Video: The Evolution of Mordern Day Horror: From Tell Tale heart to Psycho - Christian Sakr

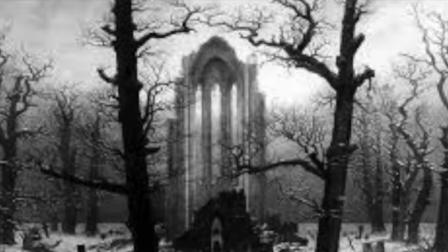Gothic horror is one of the most used types of horrors that is portrayed in recent and past horror movies.
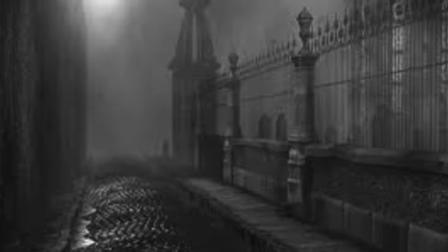Gothic horror was very prevalent in the 12th to 16th century and revived in the 18th to 20th century.
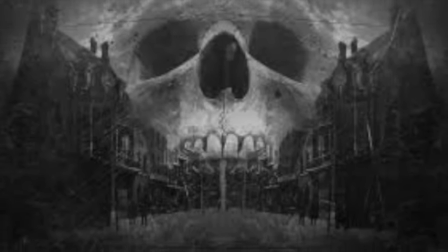One of the big Gothic stories to be written was The Telltale Heart,
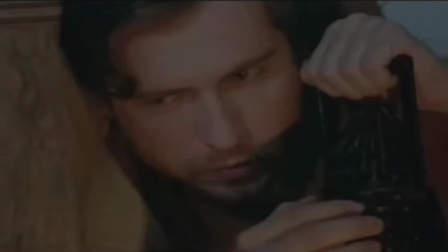which was published in 1843 by Edgar Allan Poe.
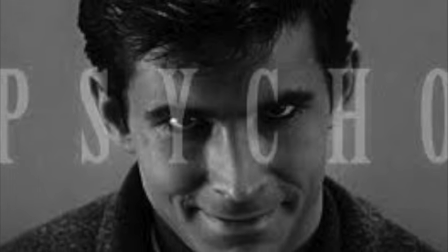117 years later, the movie Sakr was released, which was directed by Alfred Hitchcock,
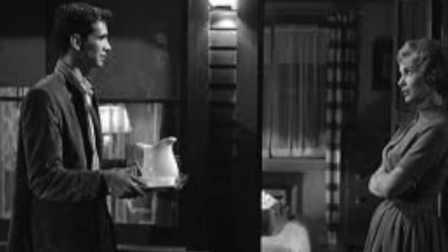which was filmed in black and white, and contained countless techniques, for example how a milk jug was shaped.
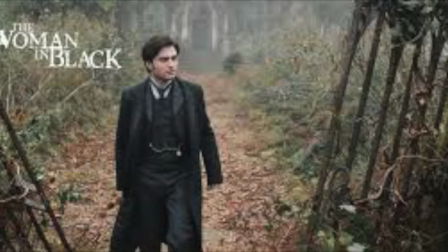Then in 2012, the movie The Woman in Black was released, containing amazing cinematography.
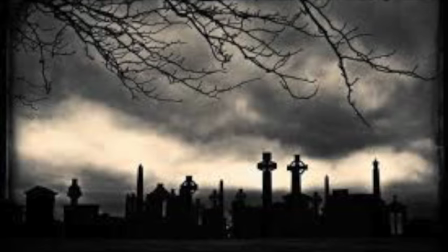All three of these movies are prime examples of Gothic horror.
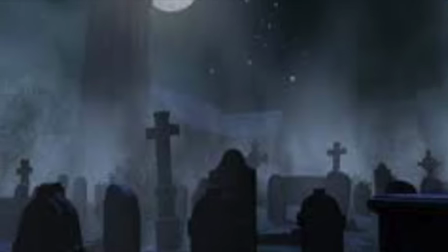These movies have similarities and give fantastic examples of Gothic horror.
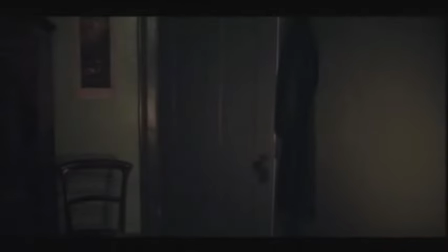In The Telltale Heart, the narrator or killer is a man isolated from society,
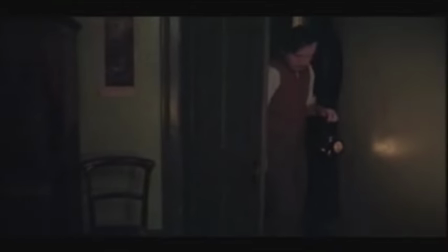being a man who avoids conversation and does not know many people, in result causing him to go insane.
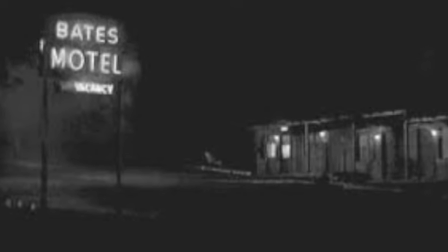This corresponds with the movie Psycho,
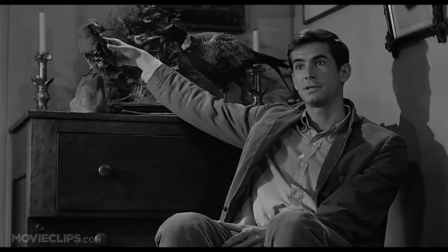with Norman Bates being the outsider who runs a motel on the highway that is disconnected from society, a place where people rarely come. This also aligns with the movie The Woman in the Black,
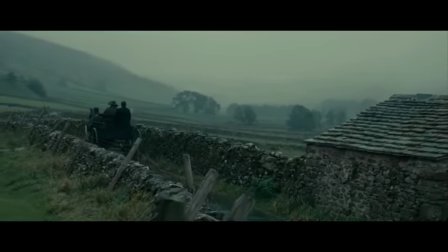where the mansion is found in an isolated marshland, located away from towns and cities.
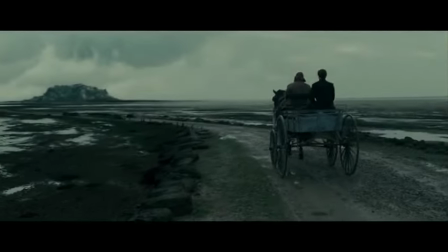The director uses extreme long shots to show how isolated and mysterious the area is.
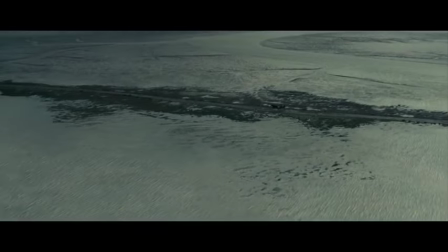He also uses pathetic fallacy through the use of snow, coldness, and fog to represent death.
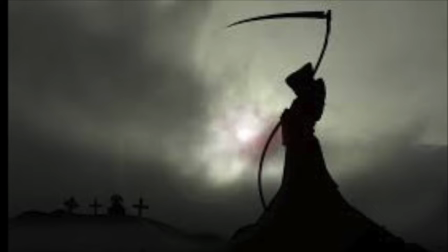In these three movies there is a prevalence of death.
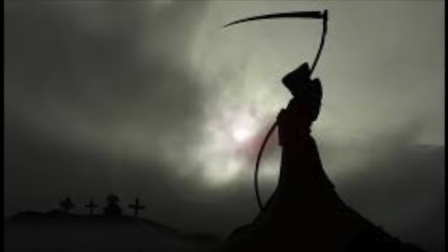In The Telltale Heart, the narrator tells us how he stalks and plans out how to kill his victim for 7 nights.
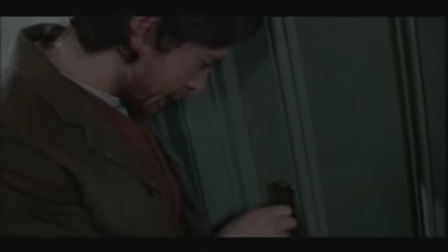This is all caused by an evil eye that the man turns insane by, and fills him with anger every time he looks upon him.
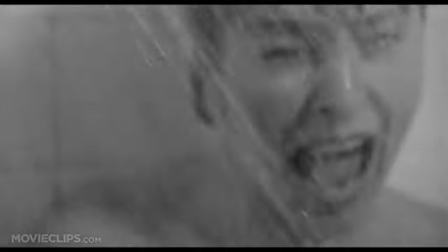Death is again shown in Psycho. Death occurs when Norman kills Marion and Milton.
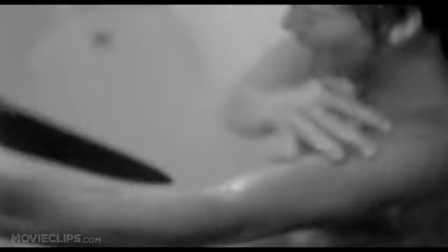He kills them using a knife which he stabs into them multiple times.
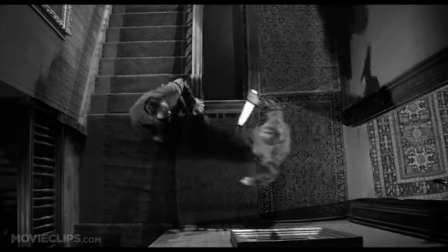Alfred Hitchcock used various techniques in this scene, such as low angle to make the killer look powerful.
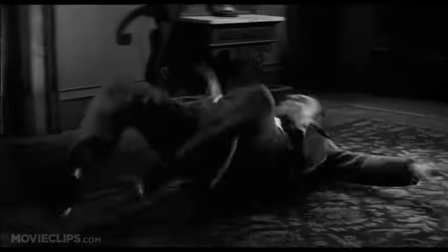He also used low lighting to create a sense of doom, and uses sound to create fear, and a bird's eye view to make Milton look small.
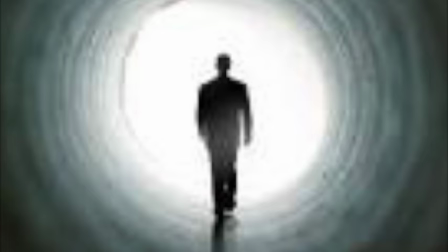All these movies contain numberless amounts of Gothic horror, with all of them containing conventions like death and the outsider.
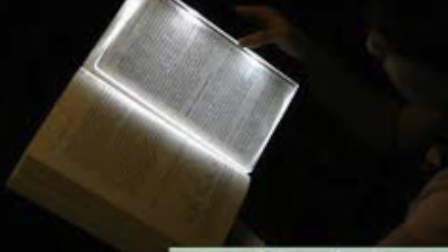In books, a story may not be as scary because of what we have grown up watching, but stories can contain frightening and disturbing parts.
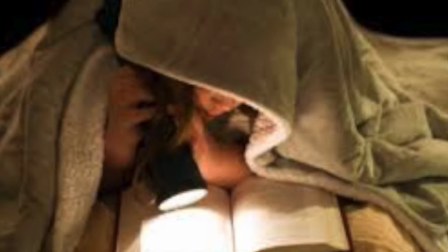Stories that are written can be just as scary because the mind's imagination is the most terrifying thing.
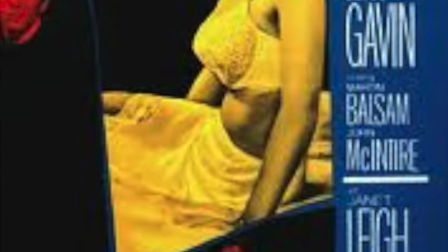Sakr is a horror classic, but is not as gruesome as modern horrors because of censorship.
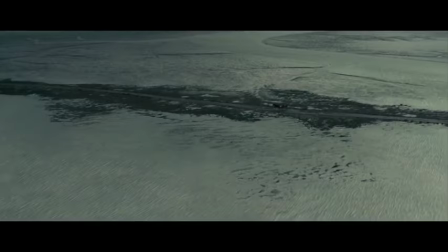For example, not showing the knife-cutting Marion. The Woman in Black is a modern movie filled with jump scares and beautiful scenery,
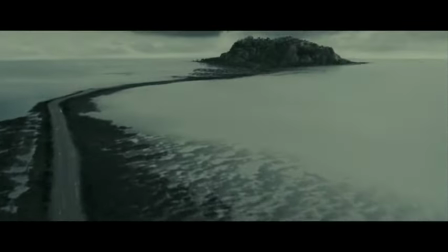which is captured by using long shots, showing how technology can portray horror and will only become better throughout time.